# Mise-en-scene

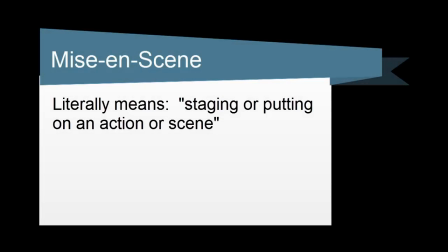(0:10)
Mise-en-scene. Mise-en-scene literally means staging or putting on an action or scene.
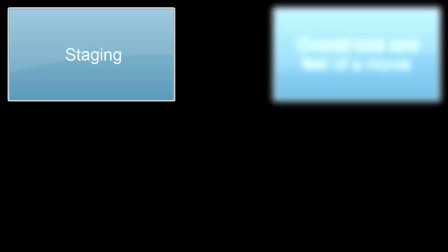(0:17)
It is sometimes called staging. In critical analysis of movies, the term refers to the overall look and feel of a movie.
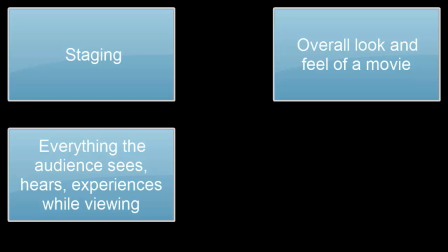(0:27)
Everything the audience sees, hears, and experiences while viewing it involves mise-en-scene.
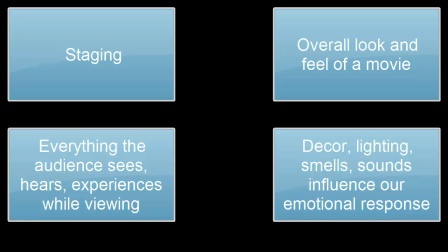(0:35)
Mise-en-scene influences our mood as we watch. And it all operates under the assumption that decor, lighting, smells, sound all influence our emotional response. So they design films to influence our minds and our thoughts. Mise-en-scene involves two major components, design and composition.
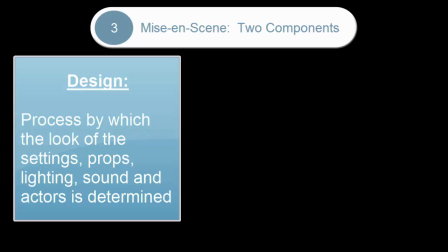(0:59)
Design is the process by which the look of the setting, props, lighting, sound, and actors is determined.
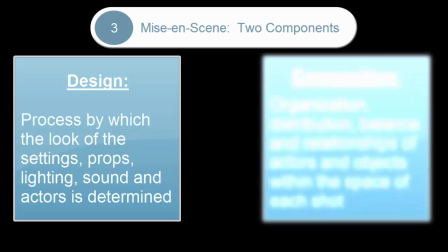(1:06)
Composition involves the organization,
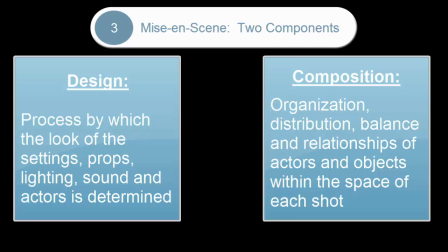(1:09)
distribution, balance, and relationships of actors and objects within the space of each shot, within the frame.
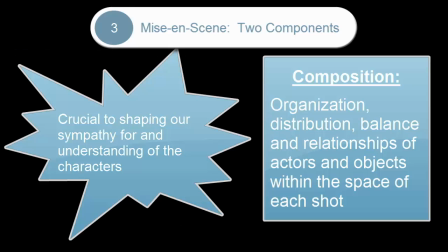(1:15)
The visual elements of mise-en-scene are crucial to shaping our sympathy for and understanding of the characters shaped by them.
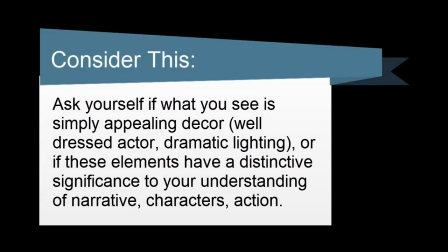(1:24)
When watching a movie, consider this. Ask yourself if what you see is simply appealing decor, like a well-dressed actor, dramatic lighting, or if these elements have a distinctive significance to your understanding of narrative, characters, and action.
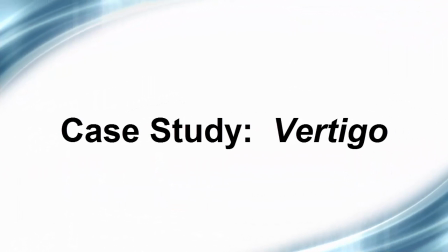(1:41)
In order to gain a better understanding of how design and composition works, let's look at an example using Hitchcock's Vertigo.
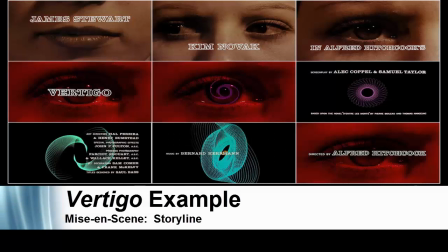(1:51)
Before we do that, let's give you a little background. Vertigo involves a policeman named Scotty, who we are introduced right at the very beginning with a police chase on top of a number of buildings.
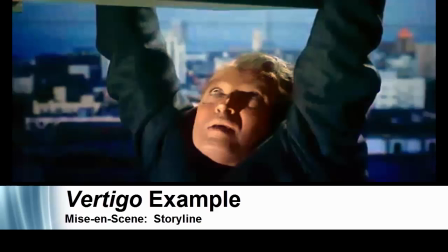(2:04)
Well, during this chase, Scotty slips and is hanging off the side of a building, and he watches an officer that is trying to save him fall to his death.
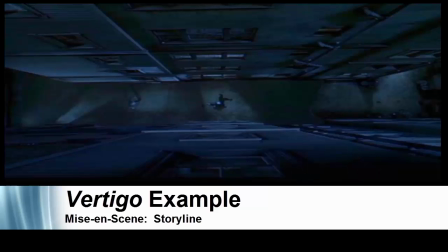(2:15)
As a result, Scotty has some psychological issues involving a condition of vertigo,
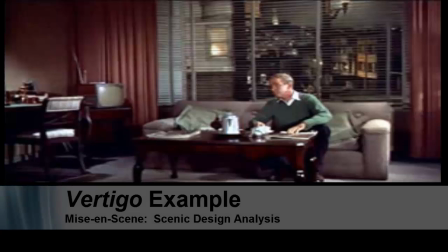(2:23)
this dizziness, and it's spurred on by his fear of heights. Knowing that Scotty suffers this ailment that
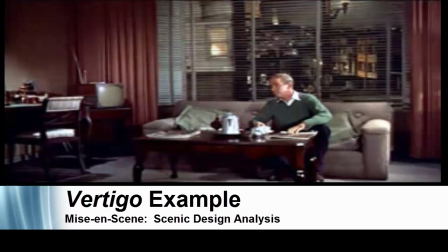(2:31)
petrifies him or that paralyzes him and his actions, if we look at his apartment, we can see that this apartment is a metaphor for what is going on with Scotty's
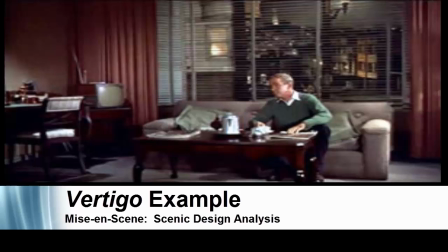(2:46)
situation. The vertical and horizontal lines suggest a cage or him being imprisoned. Well, yeah, he's being imprisoned by his ailment, but his surroundings also articulate that.
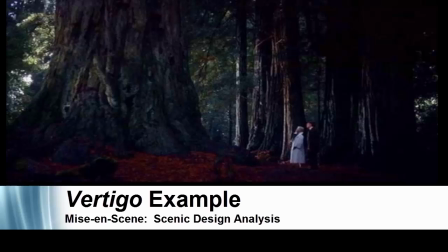(2:58)
When he meets Madeline and is getting to know her and what her problems are, we find ourselves in the redwood forest, and we see that these woods are dense and they are foreboding,
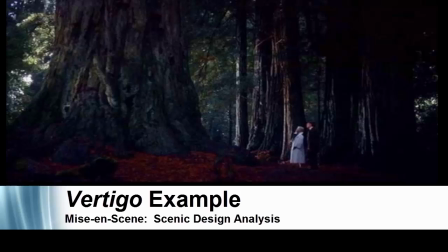(3:12)
and it really signifies the dark core of what is really Madeline's tortuous problems. We also see Madeline coming in and out from behind these trees like a ghost, and she's wearing all white.
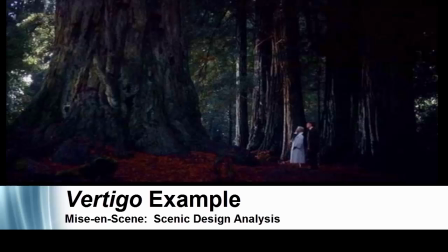(3:27)
Interesting. It's because we know that she is being possessed by the ghost of Carlotta.
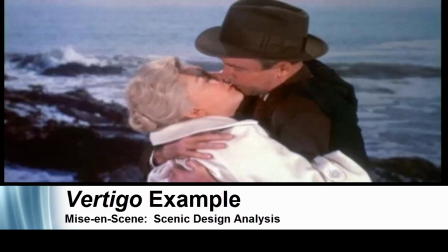(3:34)
As Scotty and Madeline hook up for the very first time, we find ourselves on the seashore. And it's really interesting that the colors that Scotty is attached to, the browns, the grays, match the landscape.
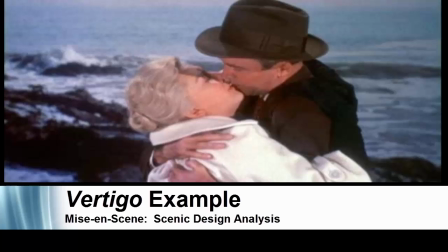(3:47)
And the colors of Madeline's attire, the white, really look like the waves that are crashing in from behind them. So as the waves meet the rocks, so does Madeline's lips meet Scotty's.
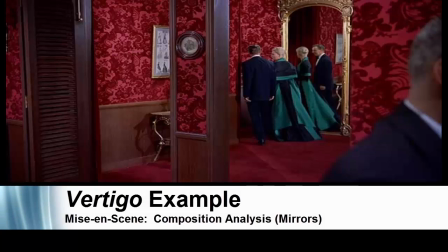(4:02)
Composition can be used in a similar way. It not only helps tell the story, but it can also touch upon major themes or ideas that the filmmaker wants the audience to consider. If you look at these screenshots from Vertigo, you'll see that the use of reflection is used quite a bit.